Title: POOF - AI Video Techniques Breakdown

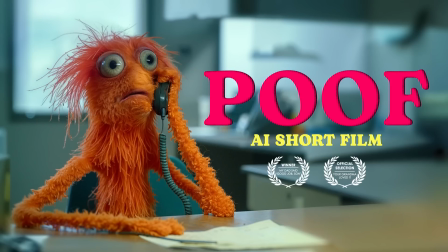Hey guys, Pizza here. I want to do a quick breakdown of my most recent AI video.
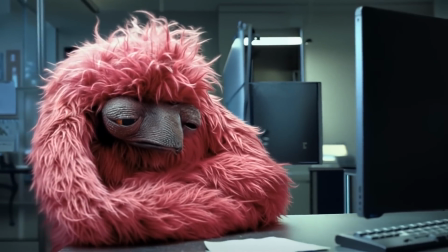Talk about some of the techniques I used. Hopefully give you guys a couple of tips that may be useful for you on your next AI video project.
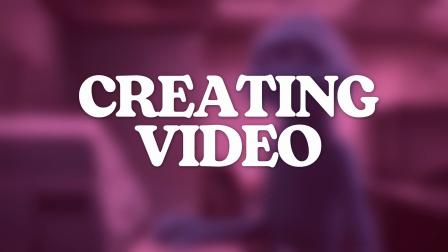So let's jump in. Up first, I'm going to walk you through my process of creating the video clips.
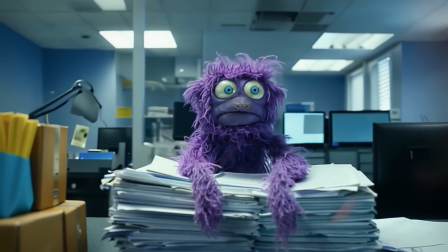If you're already familiar, know how to do this. I'll include chapters in the video, so please skip ahead.
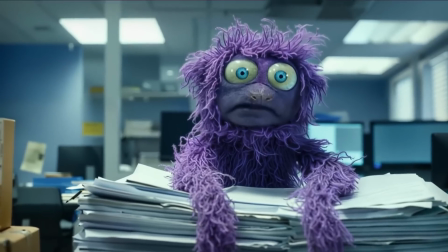This part isn't useful for you. So generally, I start with mid-journey.
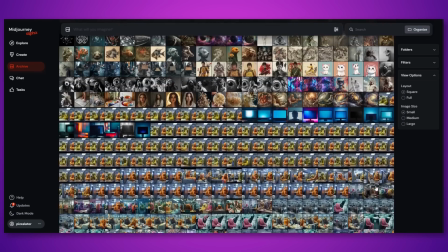I prefer image to video over text to video. For me, it gives a little bit more control over things.
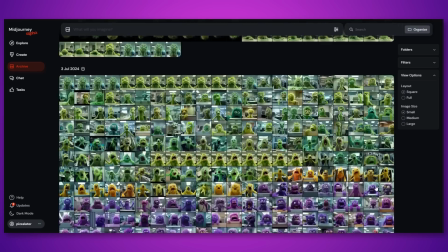And again, just in my opinion, it makes the overall process a little more quick and easier to handle.
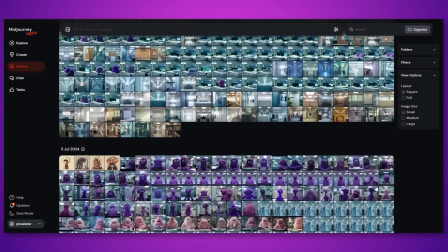So first, jump into your favorite image generator and crank out some images. All right.
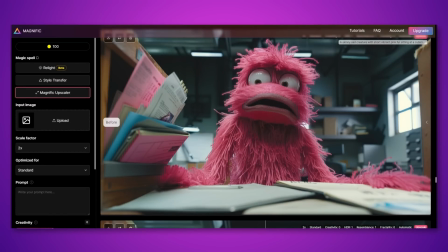Next step for me was to jump over to Magnific and to upscale these images to add a bit more depth and realism. This is a step that you can totally skip, it's up to you.
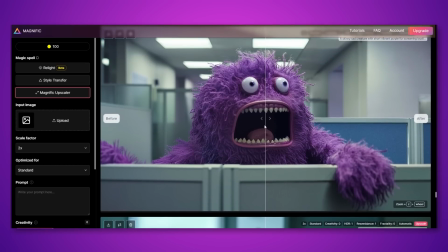I find that Magnific added like a lot of detail to the creatures, made them look a little bit more like actual photography of puppets, which is what I was going for for this video.
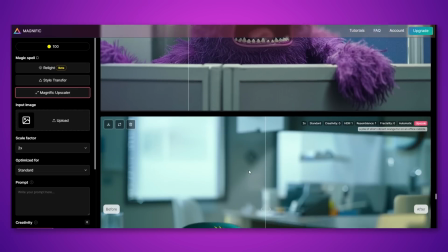Again, this step though is something you can completely skip if you're not interested. Up next we're going to create the actual video clips.
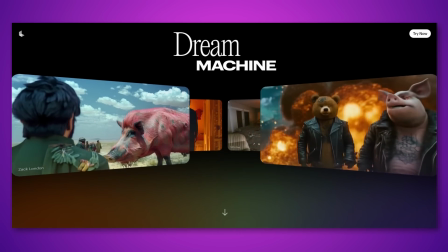For this project I use Luma Lab's Dream machine it can be as jank as all the other you know text to video image to video
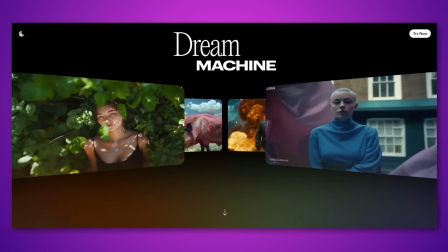services but I have found that it seems to have pretty decent you know friend to friend coherency I will say that this is one of the first projects
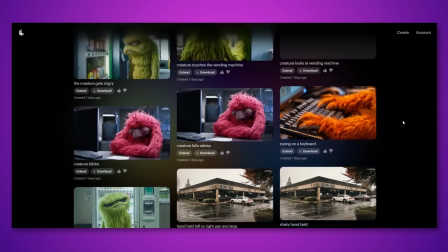that I've used dream machine for and I'm definitely still trying to figure out be prompting sometimes I would leave the text input totally blank and
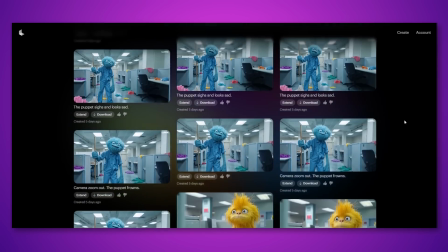get better results than when I actually asked for specific actions or camera moves so unfortunately I don't have any real tips as far as how to prompt Dream
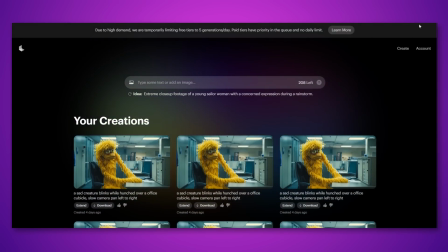Machine. You know, keep in mind that a lot of your generations are going to be completely useless garbage if you have something really specific in mind.
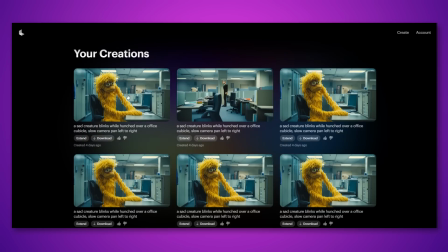Unfortunately, you know, means you have to break out your wallet and drop some cash on your project.
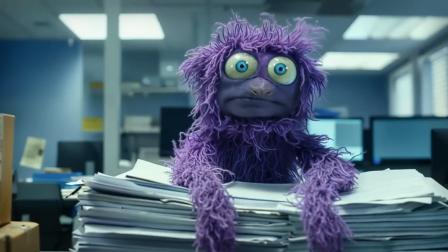Right, so if the boring stuff that most of you are already familiar with, next looks actually go over a couple of the shots in the short and I'll break down my process and some of the cool things I did.
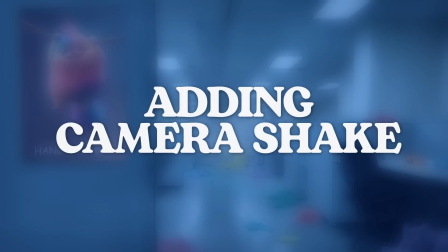So up first is a super simple technique to give all the clips kind of a handheld look, you know, similar to like you see on the office.
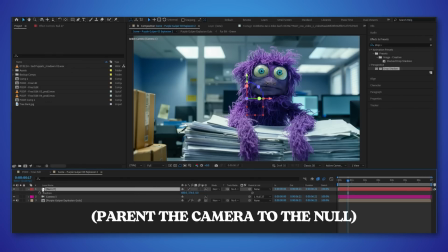So you can fake this in After Effects by parenting a null object to your camera and then using a wiggle expression to move the position keyframes around randomly.
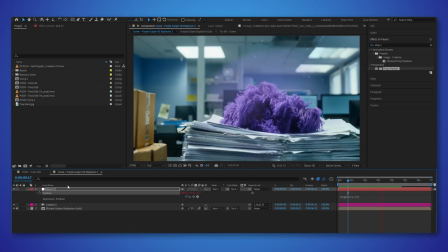I find that this is totally passable in general, but it usually looks too smooth.
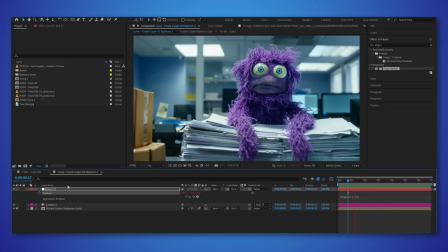The actual handheld footage is a lot more rough and imperfect.
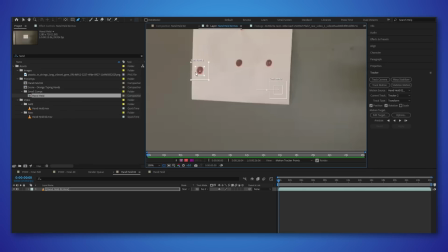So to accomplish that, I drew a couple of dots on shoot a paper, tacked it to the wall.
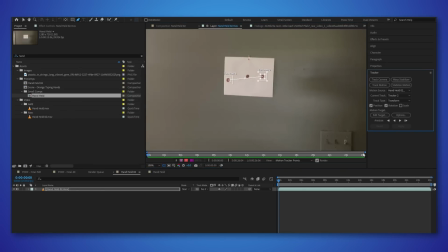I then used my iPhone to shoot actual handheld footage for 15 or 20 seconds. Then I imported that footage into After Effects and used the built-in tracker to track two of the dots.
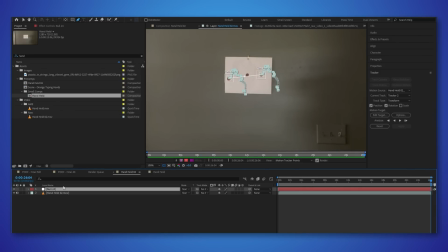After that, I applied that new tracking data we just created to a null object. I can now use that null object to drive all of the handheld camera shake in all the different scenes. 15 or 20 seconds was way more than I needed for my purpose.
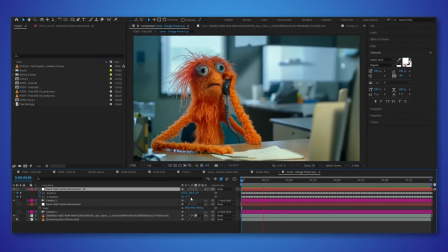Again, it's super simple, but it really helps sell the look and brings a little bit of life to some of these dead shots we got out of Dream Machine.
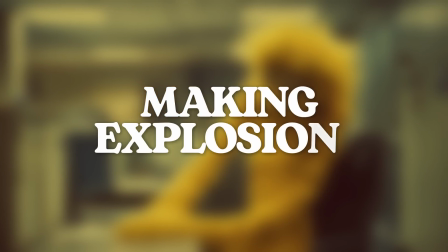Right, up next, let's cover how I managed to fake these puppet explosions.
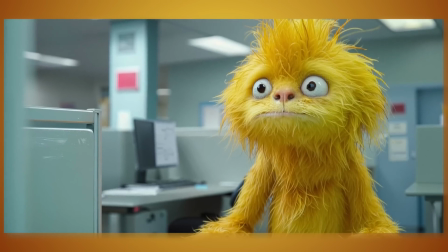We'll start by you just looking at these images of this little stressed out yellow guy, and I'll explain how I got those clips out of Limo Labs.
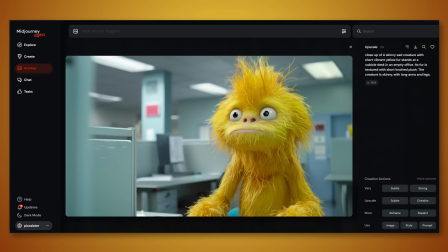So up first, generated the image in mid-journey of the low creature. I used the prompt, close-up of a skinny, sad creature with short, vibrant yellow fur standing at a cubicle desk in an empty office. Its fur is textured with short, knotted plush. The creature is skinny with long arms and legs.
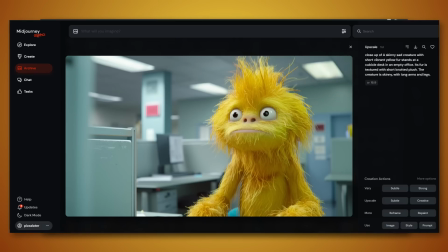Then, once I got the image that I wanted to start with, I used the very region feature,
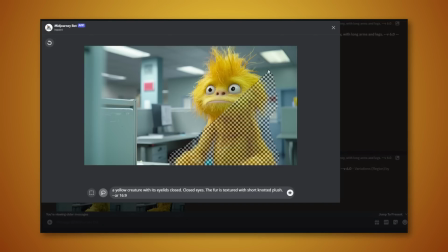and I went in and roughly selected the creature and swapped the prompt to short, vibrant yellow fur, shrapnel, scattered across a cubicle desk in an empty office. The furs textured and yadda yadda yadda.
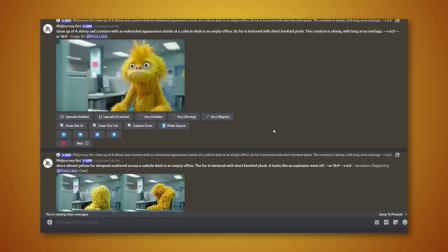It looks like a split and explosion went off. The idea is that we keep the same setting but we swap the puppet out for our now exploded ball of fur.
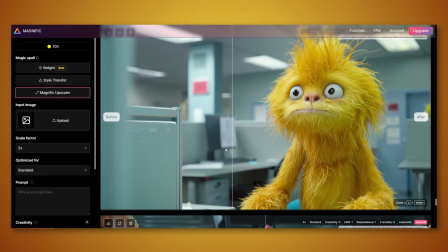So once I have the image locked I upscaled in Magnific as we discussed earlier and then I use the start and in frame function of Dream Machine.
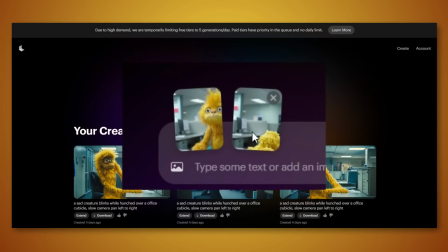So now Dream Machine will spit out a video that starts with image one and ends with image two.
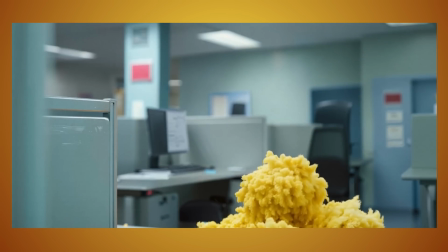Keeping in mind the jank we discussed earlier I was really just looking for anything that would kind of cover the basic motion of the explosion.
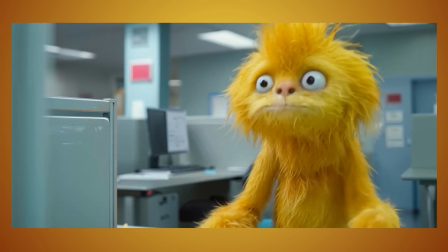The rest of the idea we're going to do via some editing and some simple tools in After Effects.
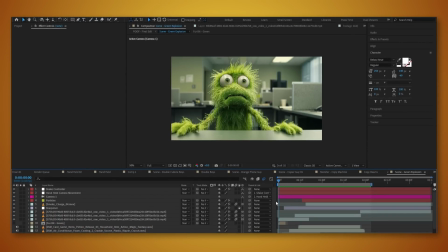So now that we have our clip, I'll break down the explosion with this little green guy here.
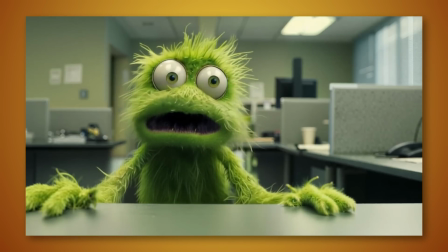You can see that in the actual clip itself the explosion isn't really great,
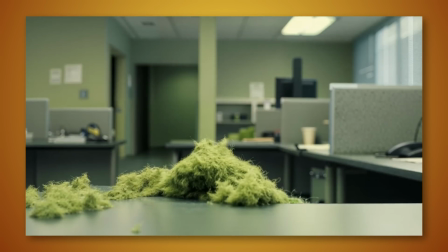but for our purposes things are gonna be happening so fast that we can essentially cheat by cutting the explosion up into a couple of pieces.
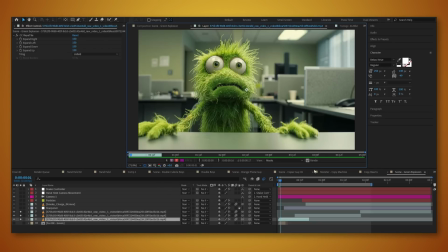So we'll start with the beginning of the clip, and then we're going to cut to the part where the puppet actually sort of pops and the fur pile settles.
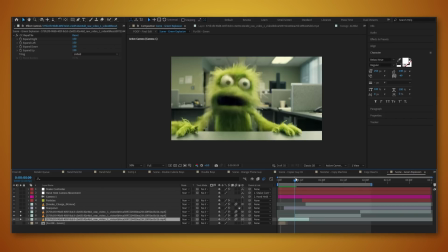You can see that by smashing those two clips together, things happen so fast that the Maked Eye isn't really going to notice any trickery there.
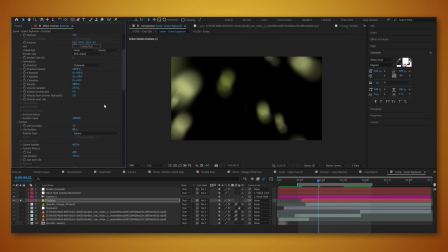So the clip looks fine, but we're clearly missing, you know, an actual explosion. So this might seem a bit complicated, but this is actually pretty simple stuff. I use Trapco in particular, but there are numerous other particle plugins for After Effects that she can use, I built a really simple sort of particle explosion.
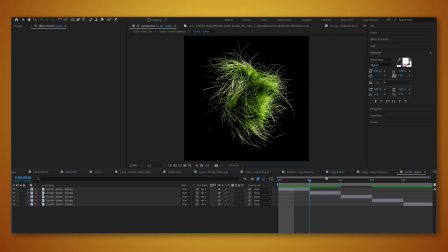Once I had that explosion looking okay, I jumped back into Mid Journey and I generated five kind of random fur poofs that are going to make up each of our particles. I then interrupted Particular to sample one of each of those poofs for each
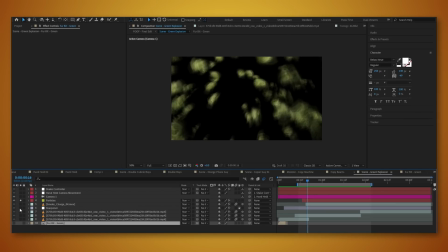of the little exploded puppet bits. it's not perfect but it worked for my purposes
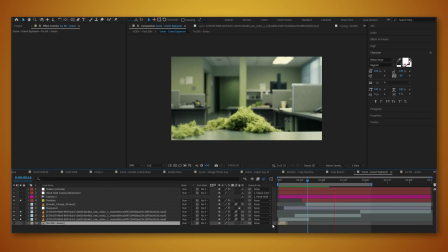after that I dropped in a stock you know smoke
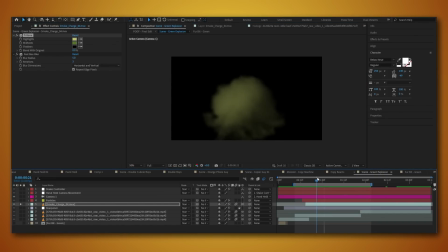asset colored it to match the tint of the particles now we have like a pretty
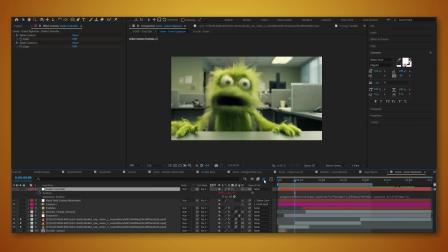decent looking explosion one of the thing I did on all the explosion shots just to add a little bit more detail I created a new null object and this time I actually did use the wiggle expression that we discussed earlier but instead of using it to drive the whole camera shake I basically
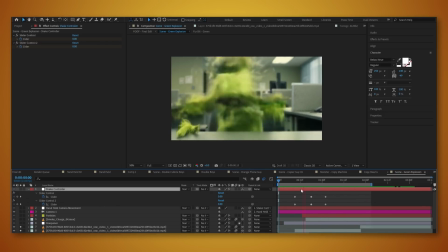key framed it to just add a short burst of jitter as the each explosion goes off so now the puppet explodes and the camera briefly vibrates
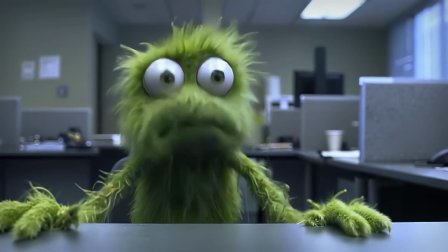you know with the rumble this also produces a nice amount of motion blur which really helped us sort
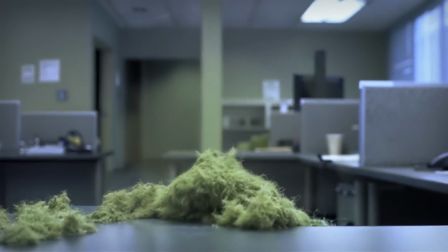of hide the imperfections of the scene next let's
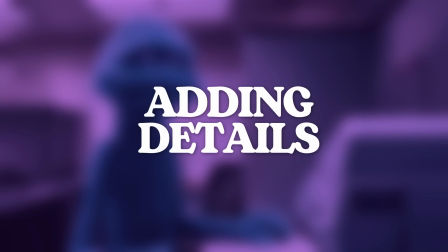take a look at our blue friend at the copy machine this clip is a bit lifeless but with some love we do really make it shine.
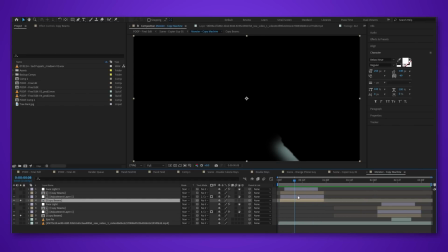First, I added this simple light kind of spilling out from one of a copy machine just using a solid with a little bit of feathering.
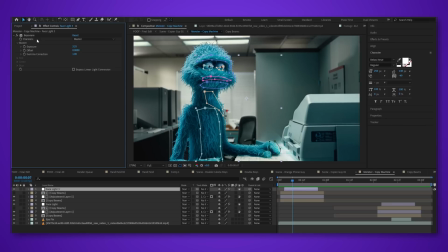Next, I added an adjustment layer with some exposure brightening to fake the light spilling onto the blue guy's face and torso.
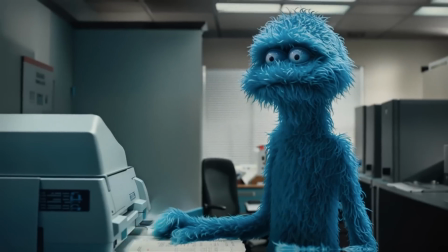Again, really simple stuff but it sells the idea really well.
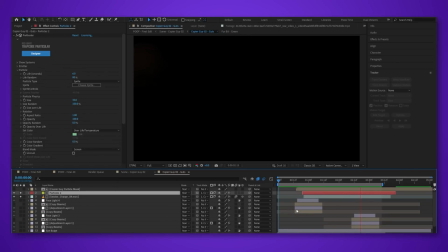For this shot specifically, I also added a new instance of the particle explosion in the background and I
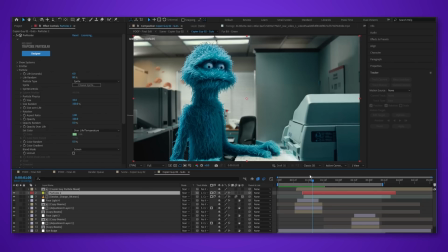tweaked it a little bit so that the particles blew sort of left to right as opposed to at the camera.
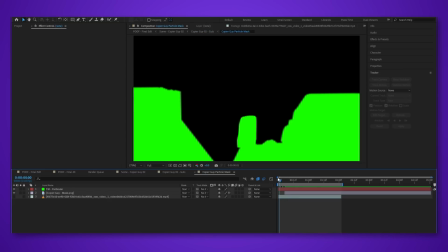After that, I need to make sure that these particles only appeared behind our subject, and this was super easy just using a track matte made from a couple of solid layers. Then we tell After Effects to only show the particles in the spots around the matte.
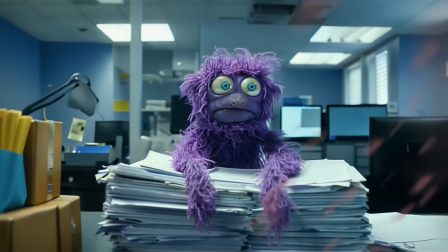Okay, next let's take a look at the shot of our little purple friend here witnessing all of the chaos around the office.
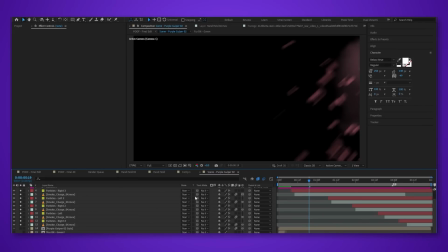Again, I used the same exploding particles setup from our previous shot along with the smoke asset to do all the off-screen explosions.
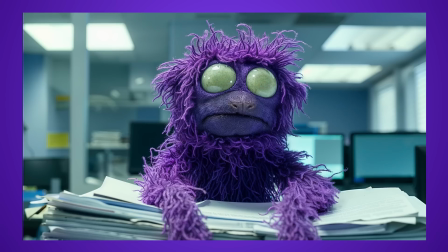And then I jumped into Photoshop and I removed the pupils from this little guy's eyes.
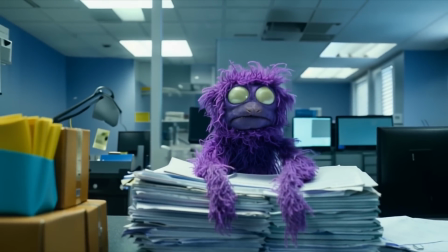Then using Dream Machine, I was able to create a clip where he doesn't have pupils and I could manually add them back in.
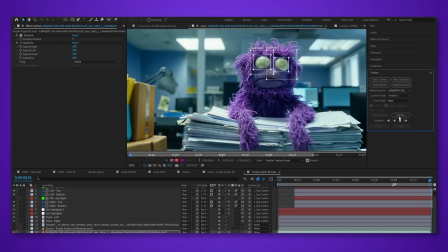Using the tractor again in After Effects, I tracked his entire eye and then applied that tracking data to the pupils to have him tracked properly to his face.